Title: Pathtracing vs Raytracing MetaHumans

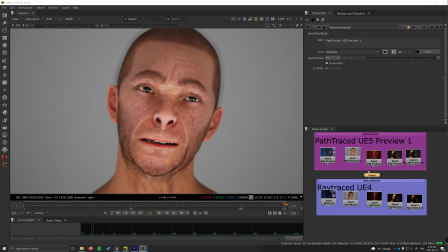0:00 Hi everyone. I just wanted to make a really quick video demonstrating some of the differences I've noticed between ray tracing in Unreal Engine 4 and path tracing in the new preview release of Unreal Engine 5. So if you look at this,
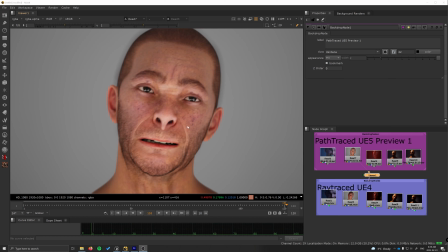0:18 these are some of the renders that I did for the customizing a MetaHuman face tutorial. And you can see right now, this is with path tracing. And take a look at the same face with the same lighting setup over here with ray tracing.
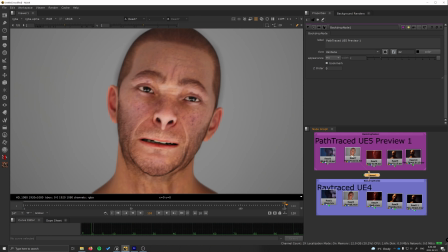0:38 So with path tracing, you get those extra bounces
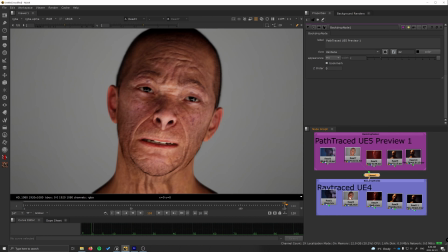0:43 of light, and what a difference it makes.
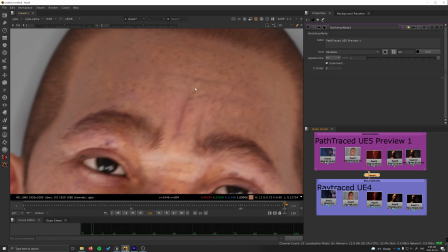0:49 Those extra bounces, it looks like it's really kind of flattening out the image a little bit,
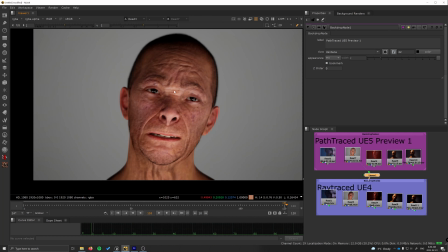0:55 and you don't notice the wrinkles as heavily. So if I was using path tracing for this, I would want to probably go in and adjust the lighting in a really big way, just because I really enjoyed, I really like the look of the MetaHuman here.
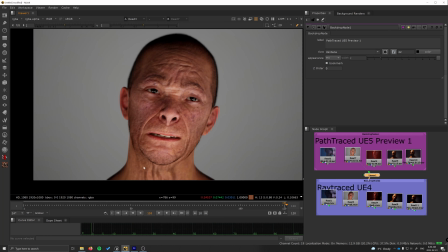1:13 I kind of like the strong directional light.
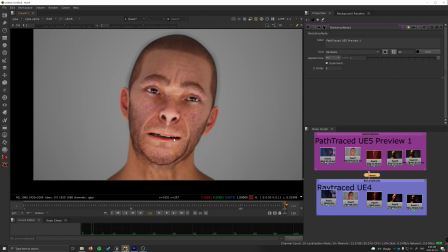1:16 And over here, I wasn't really happy with how path tracing really flattened it out. So I would have to go in, I didn't really adjust the lighting, so I'd have to go in and I have to really modify these settings a bit.
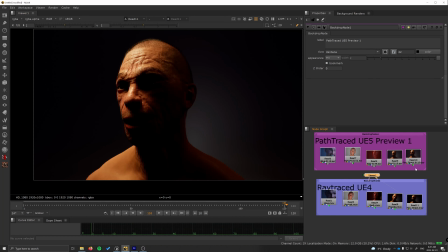1:31 Another good example was this one over here. So what I did, here's the ray tracing version,
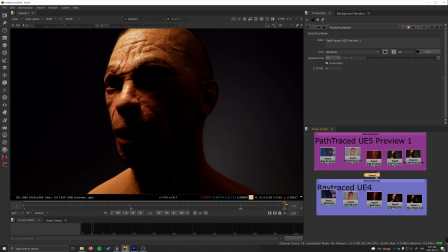1:38 and I turned off all the lights except the key light that's shining over here on this side, and I also kept on the, I think there's like an atmospheric haze or something back here to kind of have that gradient.
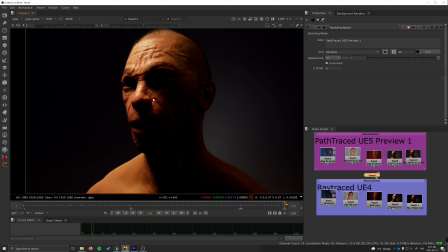1:53 And you can really see over here with the ray tracing, there's not quite enough bounces,
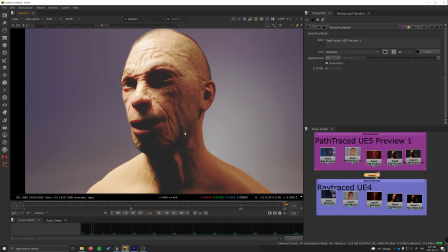2:00 and if I gamma this up, you can see that we got some areas that are at like complete black, complete like 0, 0, 0 kind of things.
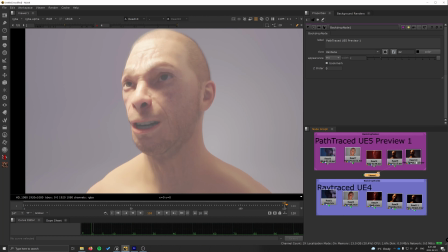2:10 And with path tracing, because we get those extra bounces, you can see over here how this is going to actually fill that in. We don't get anything at 0. We don't get anything that's kind of clipped.
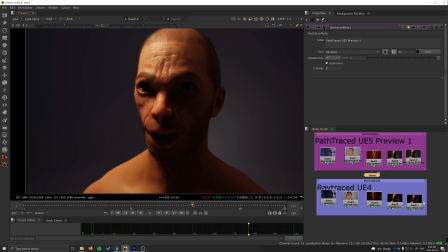2:22 And if I put the gamma back to normal, you can see if I go back and forth between the two, a couple of interesting things. Obviously, we're getting in that fill light, so we're getting a lot more bounce light happening over here, which I think is really cool.
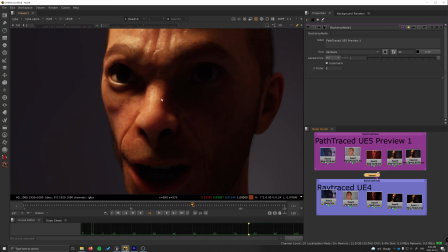2:38 And then the other thing that I really like is it really looks to me like there's some subsurface scattering happening,
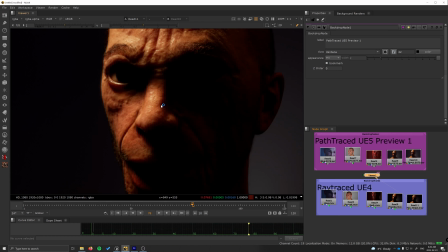2:45 where one of the things you'll notice with subsurface scattering is you get like that kind of color bleed, that you won't get like these hard lines of shadows. You'll get kind of like a smoother gradient as it kind of rolls off.
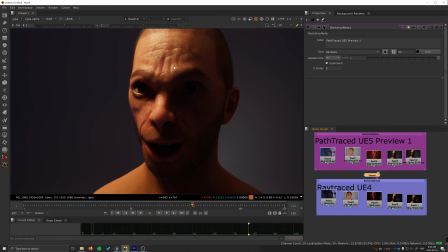3:00 And to me, it feels a little bit more realistic. I mean, it does have a different kind of texture, a different quality to the skin, but I think this is really interesting to see the difference.
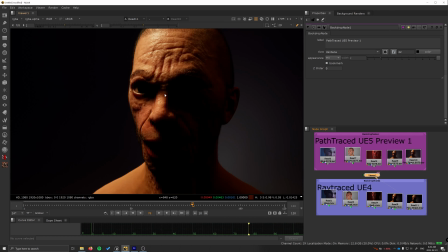3:14 So over here, we get really hard shadows because I assume the subsurface scattering isn't working quite the same that it is with path tracing. And those extra light bounces kind of help to fill in some of like the really dark shadow areas.
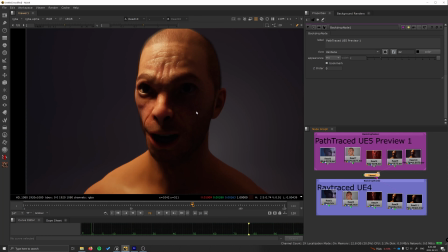3:31 So I just thought this was an interesting comparison. I can show you a few others. A few of the other sequences I had, they didn't,
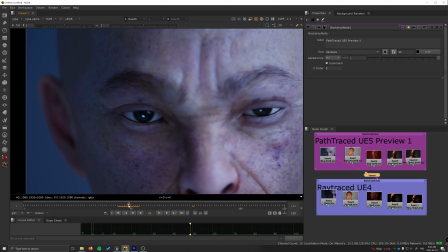3:39 when I imported them in from UE4, they kind of crashed a lot and I had to rebuild the sequence. So the animation isn't exactly the same. But if I look over here, you can see the path traced version of this shot. Again, look at the real strong fill light that's happening.
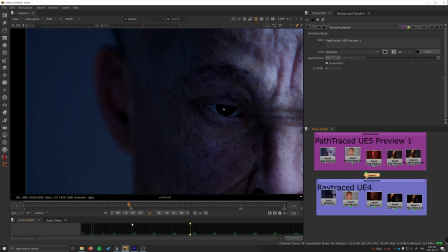3:56 And if I look at this one over here,
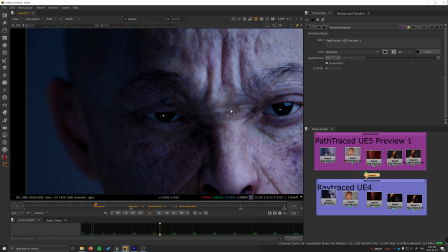4:01 much darker. We see every kind of wrinkle.